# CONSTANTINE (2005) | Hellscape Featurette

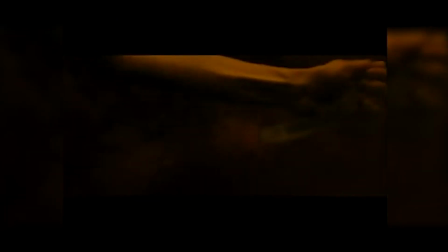263s
From there, we take all those elements, we start packaging them together in the compositing stage.
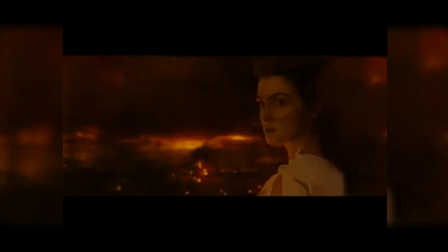267s
We also add a lot of things like heat distortion, or sometimes throw some of the elements out of focus to simulate a camera's depth of field, add flashes and light and lighting effects, just put all the elements it takes to create a hell shot together.
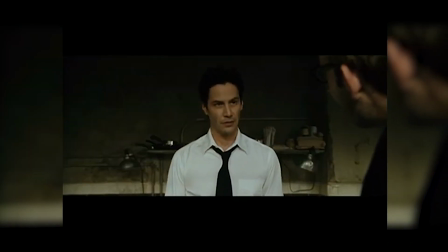283s I just pulled a soldier demon out of a little girl. Looked like it was trying to come through.
I think the inspiration for the demons in hell came from some photographs that we had seen of cadavers that had been through autopsy,
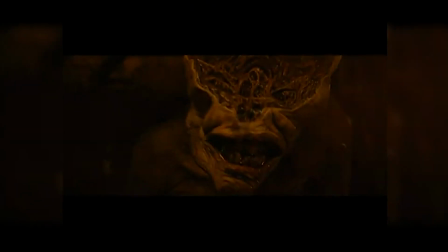298s
where we had seen these remains of these human beings, which essentially had no brains. And I just thought, wow, this is like, there's something really insane about these things, you know, not having a brain, not having a soul, really something really empty about and sort of scary about that.
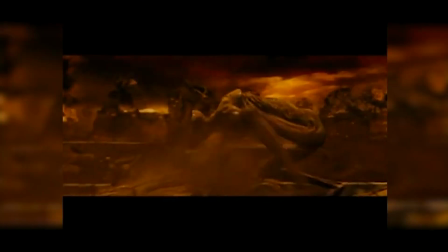317s
And I just thought that that was really kind of a cool, weird approach to these kind of, you know, automatons.
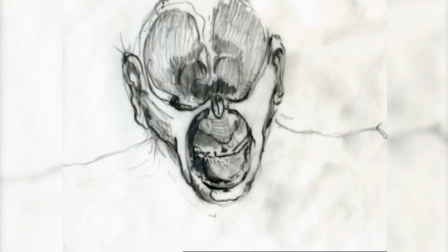324s
We wanted the demons in hell to not just be frightening, we wanted them to appear to have a lot of weakness.
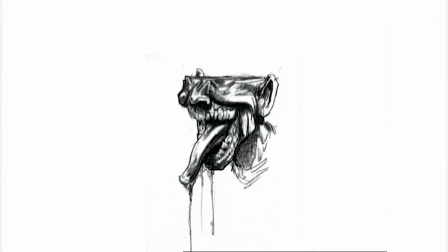329s
We wanted them to seem almost like they weren't smart enough to know anything except they had to devour humans who came to hell. And they were sort of pathetic about the way they went about it. You know, they had to do it in groups and they were kind of sad looking.
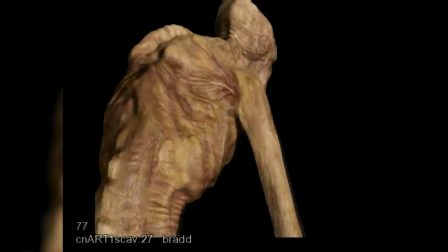342s
So they all have really bad sort of curvature of the spine and they're all really skinny with these really bloated bellies.
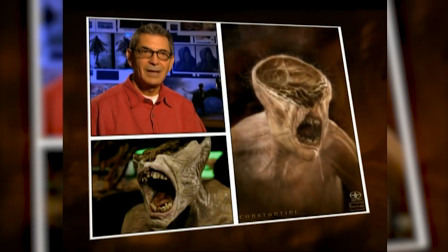348s
With the help of the guys at Stan Winston's studio, we set about designing the creatures for the movie.
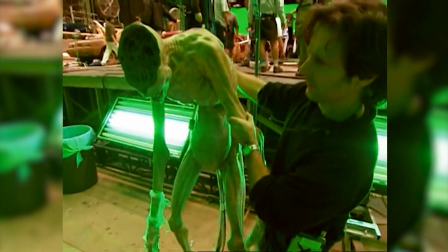355s
And Stan's guys built a puppet of one of these creatures, which was used in a couple of the shots. They did a great job. The detail that they brought in was just amazing. Every other shot in hell or anywhere else where these demons appear, the demons are computer graphic.
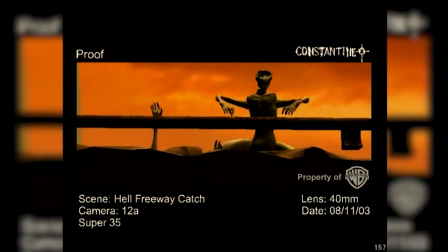373s
With the scavengers, what we needed to happen was for it to start off relatively slowly, like the creatures are stalking Keanu at the very beginning, and then for it to progress into this crescendo at the end where it's this mad chaos.
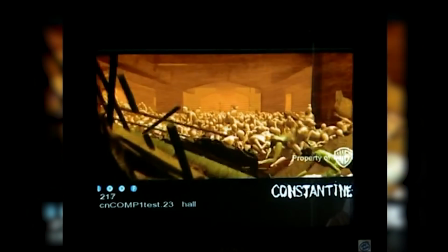391s
Because they don't have eyes, we had to use other senses, like their sense of smell and also their sense of touch.
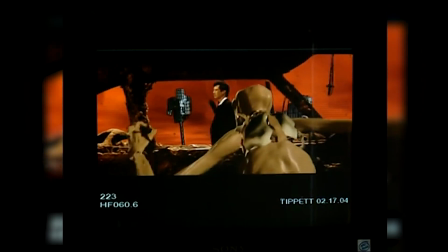398s
So we have them, you know, they're sniffing the air. That also helped us develop the personality of these creatures.
Close your eyes. Why?
We created another species of demon called Seplovites.
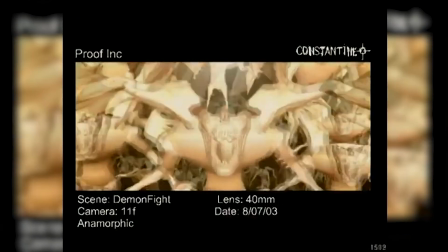417s
Every single scene of a Seplovite in the movie is computer generated. They actually only appear in one particular attack sequence in the film, and it was great fun creating the sequence.
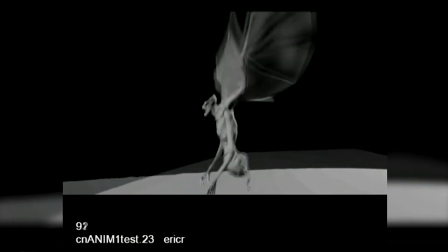429s
The inspiration for these characters came from a bar I went into in Yugoslavia, and we were given drinks in stemware with the stems broken off. So you had to finish your drink and you couldn't set it down, which is a particular kind of hell of its own.
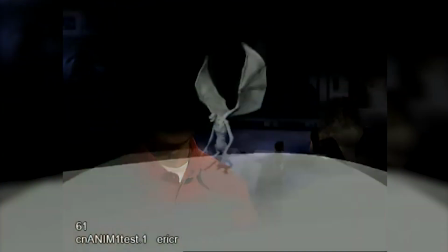443s
And so we had these creatures, and I said, well, you know, if they had no legs, then they would just be destined, determined, they always have to stay in the air.
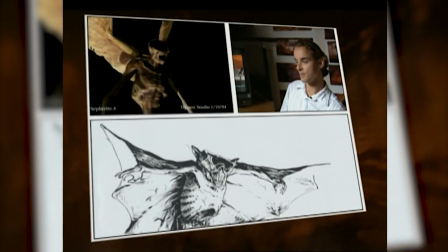452s
These poor guys could never land. The design of the Seplovite's wings is very much like a bat's.
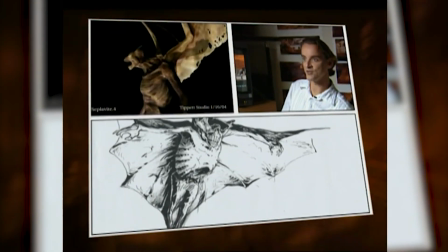458s
So we did do a lot of research into how bats fly, their motion.
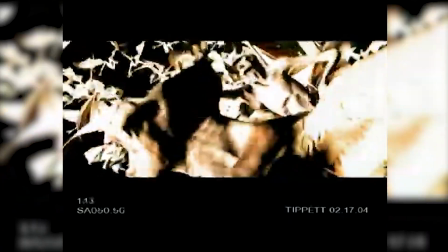465s
The general drive of the attack is that they never quite get in there. They're completely disintegrated. So we had a lot of discussions because there's been disintegrations done in movies before, and we really wanted to make sure that this was new and interesting.
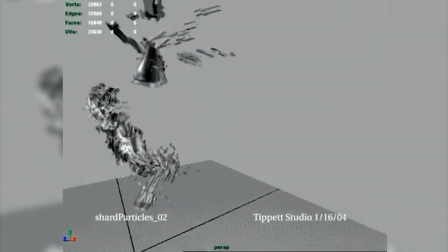480s
Imagining a real creature being completely dissolved away, there's a lot of stuff involved there. And without getting disgusting, you want to have that kind of stuff show up. You want to see that density and mass.
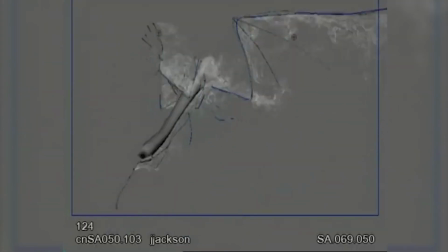493s
We talked about the wing panels and how they would dissolve differently because they're these very thin,
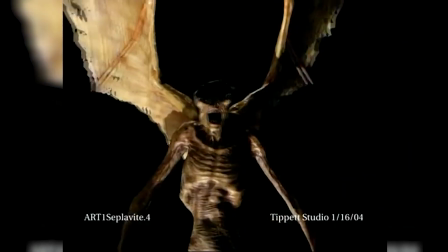498s
leathery kinds of things, as opposed to the wing bones and wing structures, and then compare that to the bodies.
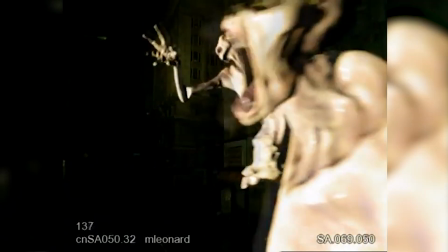504s
And you can do kind of interesting things with having dust blow through those areas and how they dissolve and trying to make it fun and interesting.